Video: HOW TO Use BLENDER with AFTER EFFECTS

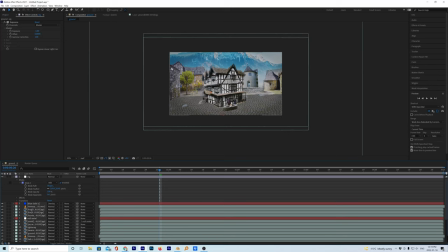49:37 And that just gives us that, you know, yeah, it just darkens the side, so we're focusing on here. But I don't want to lose the sky really here. So let's just go to pen tool. I don't want the sky to be too dark. And we'll just go up
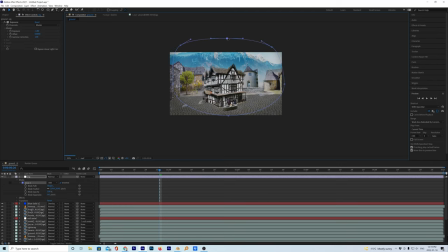49:55 And you can change the mask color too. See, it sort of opens up the sky, but let's just bring this darkness in there like that.
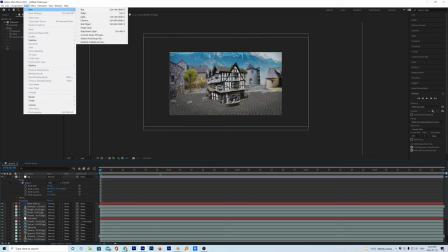50:05 Now we could also do like a grain layer on top of it. So it was like all shot with one camera, like adjustment, and I should name it.
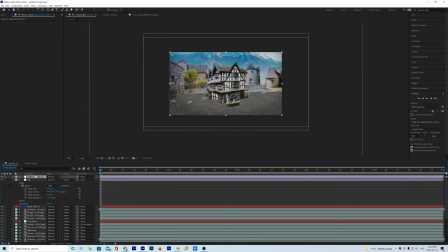50:13 We'll go noise,
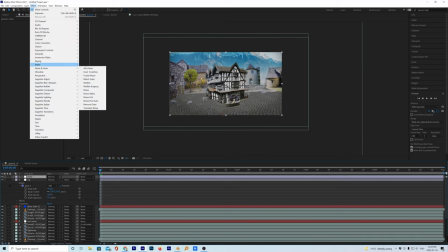50:17 and we'll go to effect, noise grain, and I guess we just add a grain, right?
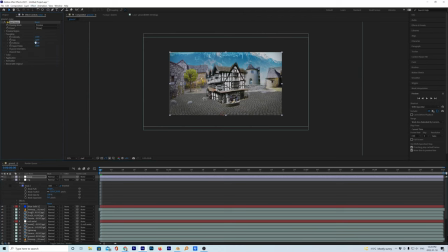50:23 Match grain, add grain. Intensity, let's like zoom in.
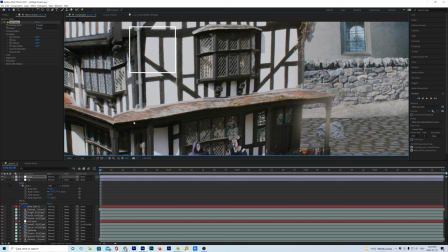50:29 Now let's go to full so we can actually see the real grain. That rock's a little sad looking, but I'm just still learning how to do. Oh, and the preview's right there, I see. Okay, so let's move the preview layer over here.
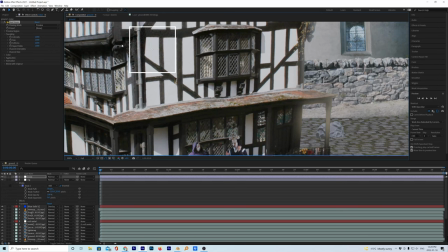50:45 Did it move? Maybe it didn't. Let's go from preview to final output. It was just applying it to this, but
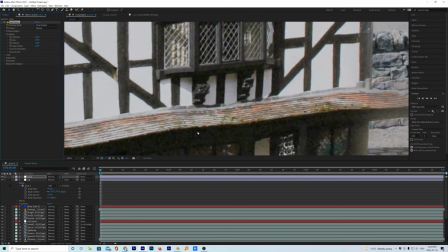50:55 so what this is just doing is adding some grain on top of everything, because every camera has grain, right? So it blends stuff together.
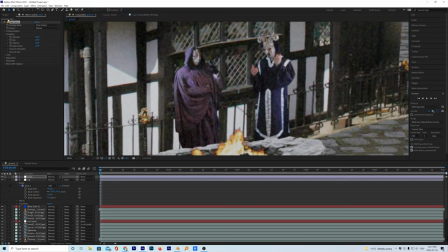51:05 Let's just check these guys out, and let's turn the effect off and then back on. So for intensity, maybe let's go 0.5. Seemed a little strong.
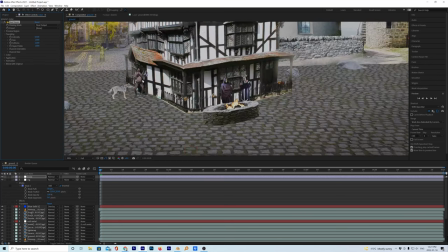51:22 There, 0.5. Let's try that. It's subtle. I know it's subtle, but it just gives us a little bit of something.
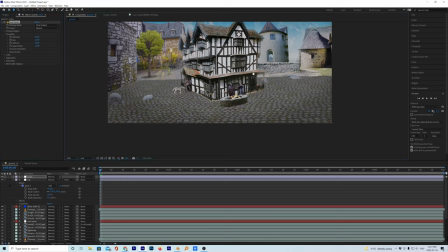51:28 Now, it's seeming a little dark too. Oh, actually, let's just save this.
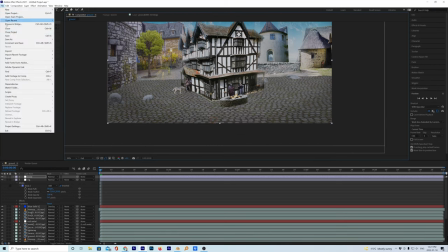51:35 Save as.
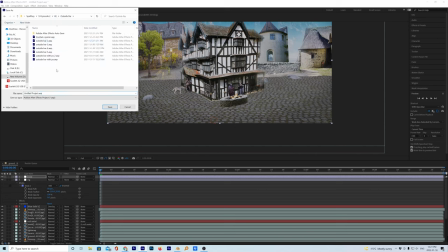51:40 Inside bar. No, we are in outside bar. Yeah, here's the shot here, and we'll just call it outside bar 6.
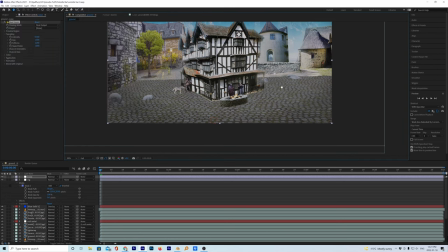51:54 I think that's all I'm going to do for right now. That's a little, it's a little dark.
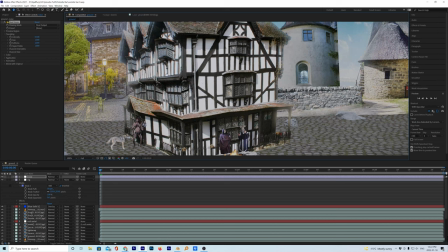52:02 And these, one last thing. I think it's because this is so blown out when it's not really that bright.
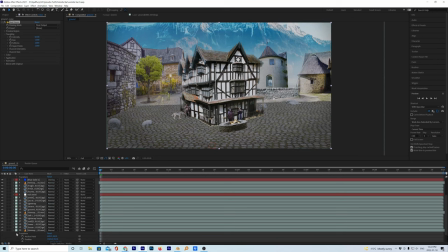52:11 So let's affect, see, that's why it's great to have these on different layers. Go to the tavern.
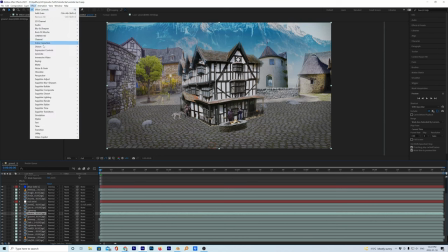52:18 And even, what happens if we just throw like a, bring the exposure down just a shade.
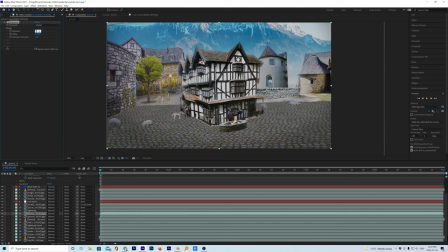52:25 Bring it down by 0.5, negative 0.5. What's that do for us? All right, let's see with and without. Oh, see, it's a dark day. Let's turn exposure off.
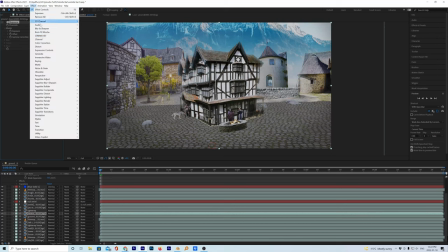52:43 Let's throw some levels on there.
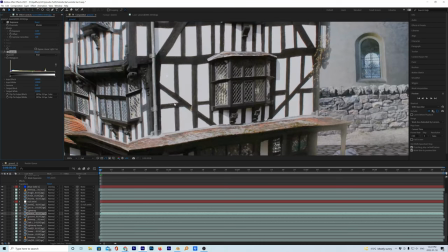52:49 It doesn't look so exposed as I thought now. Your eyes will play tricks on you.
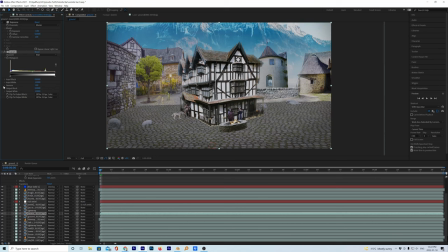52:55 It doesn't look half bad. Can we, maybe the darks are too dark compared to the rest of the shot. So we'll bring the, lighten up the darks a bit. No, it's taking a while to update. There we go. Okay, yeah, that does not work. Just a shit.
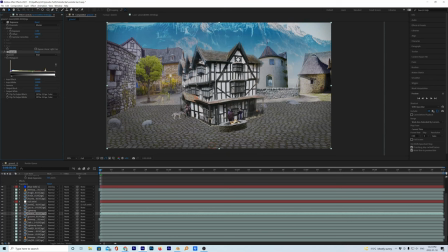53:14 Because the darks aren't too dark in this. And maybe lighten the lights, the whites, just a bit. That do for us. All right. Oh well, I'll probably keep playing.
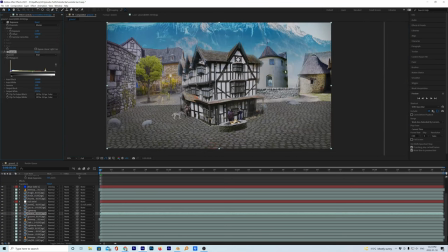53:33 Like I want to do shadows for these guys and fix that, I think, and then I don't know. That's all I got.